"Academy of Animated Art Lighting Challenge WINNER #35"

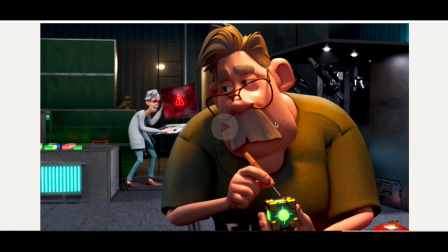So I would bring that down just a bit. I think what is working well is, he is getting some nice shaping here. I'm feeling like he's grounded in the foreground. He's kind of in its own light, so that works out.
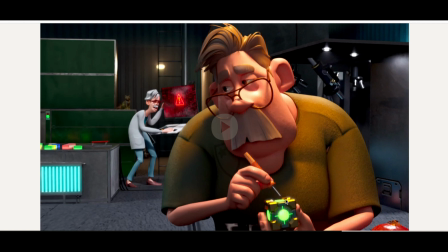Um, but overall, yeah, I think one thing that could be cool to play with is if he was actually a little bit darker and then he has this one spotlight coming from up here,
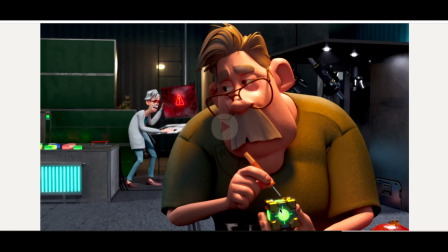but then I'm intrigued by this right here, the little toy. Well, it's not toy, gadget, or whatever he's fixing, but it's a light itself. So that's why I was thinking, oh, it'd be cool if he went a little bit darker up here, and this light was more interacting with him, and I think that would be a nice play of light.
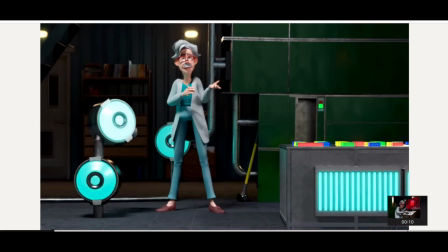Again, let's work on shaping, and then the last scene, let's just take a look at that.
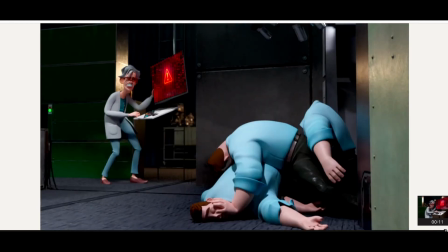And the headless person. I think, yeah, I think it's working, but yeah, let's work on kind of getting similar to what the other shot I was pointing out. It just had really good shaping on these characters. Like it had a nice bright on top, but then it kind of falls a little bit into the shadows here,
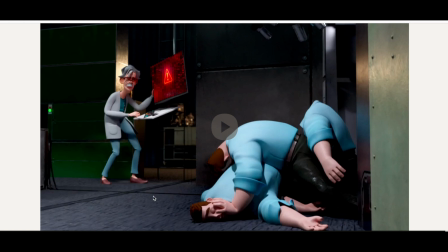and it just felt really nicely integrated. Okay, so amazing, amazing work, everyone.
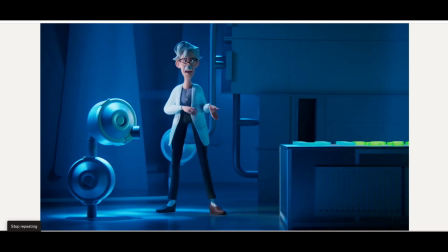So let's take a look who is the winner of this challenge.
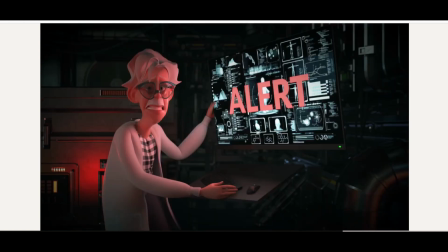Um, so I am going to announce something a little bit different today.
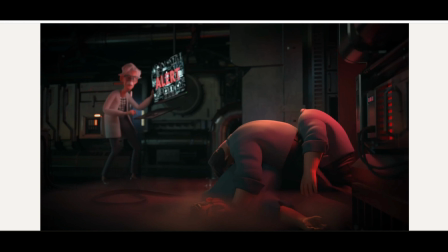I'm going to announce two winners because I think there are two winners. So I like them all. And the first winner I'm going to announce is going to be um,
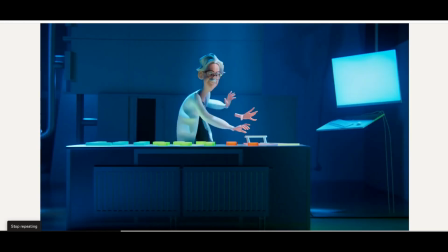my personal choice, which is this first one right here.
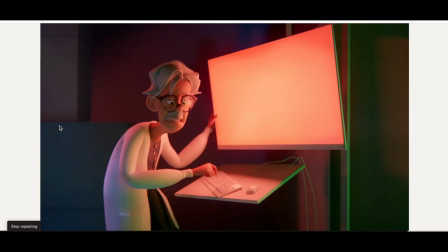And the reason why I personally am choosing this is because I love it's pure lighting.
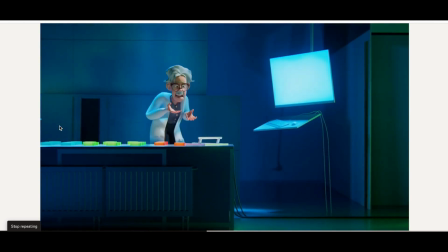It's like the simplicity of it, and it's just a really nice play of color.
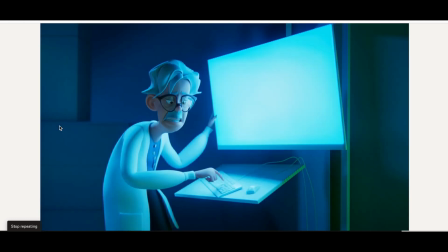It's almost like a color project to me right now.
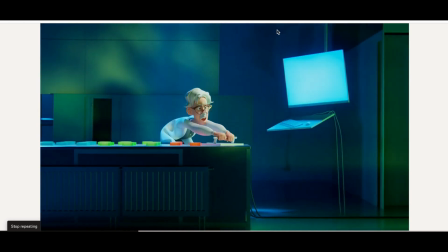And I think the only thing I'll note is like let's bring back this a little bit into the darkness,
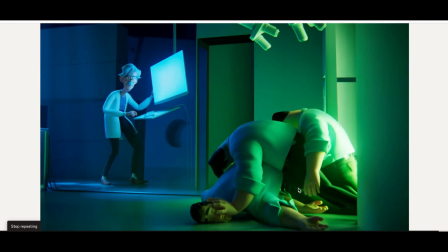but overall I think it's just like this minimalist color, pure lighting type of work,
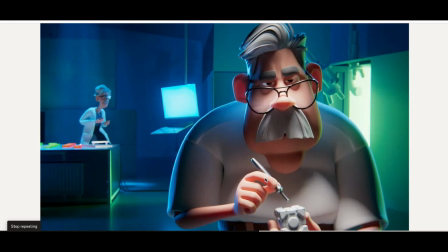which I love. So congratulations, David Johnson. This is the first winner.
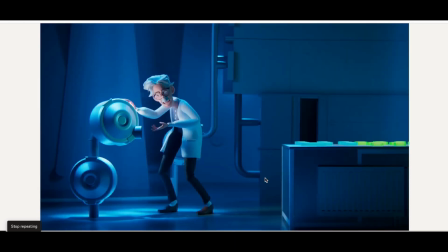The second winner, also I am a big fan of,
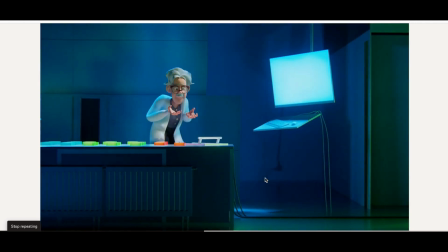and also the animator is a big fan of it too.
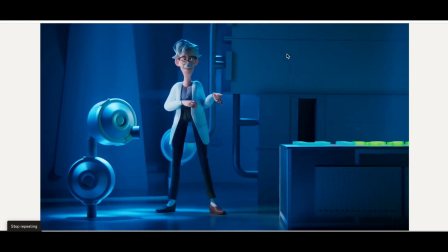And the animator's choice, although they said that everything has something special and unique, which I completely agree,
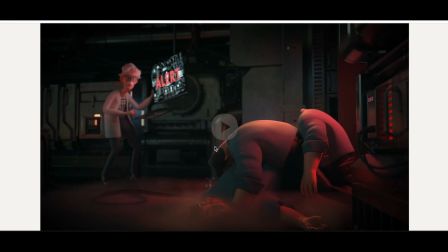they said if they had to pick one, they would pick doesn't make any sense right here,
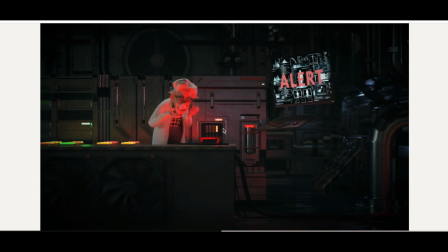final. They said the quote from the animator is, I love the whole machinery you put in there.
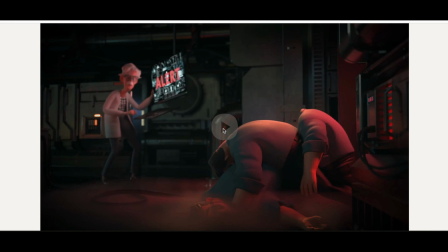I agree. And the smoke at the end is a great touch. Really well done, and thank you.
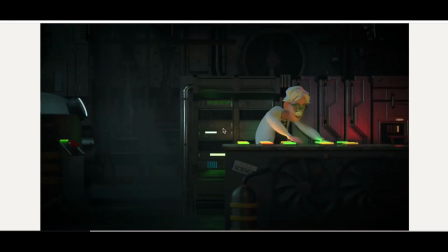So this one, I really enjoy this one as well as I enjoyed all of them.
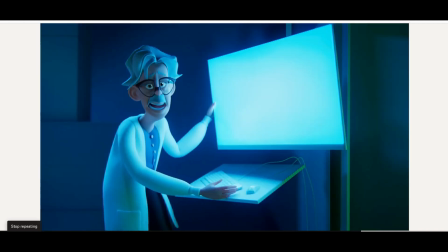It's like super moody, very different from the one I just showed here, right? That's what I love about it, and amazing job.
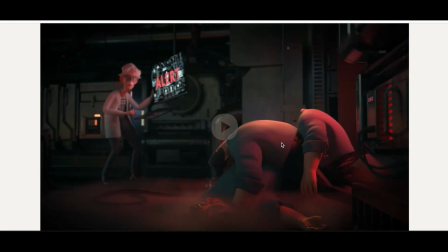Especially, I agree that smoke at the end and the shaping here of these characters. This whole shot right here working really well. So, with that,
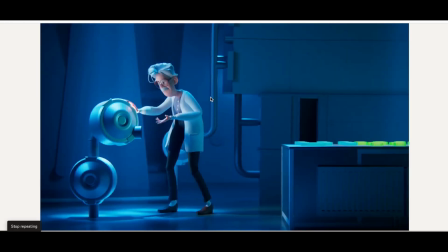congratulations to both winners here, and thank you to CG Riff and the animator Fabio
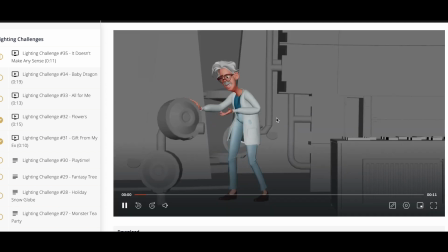for having us light your amazing animation. So with that, thank you everyone, and as always, happy lighting.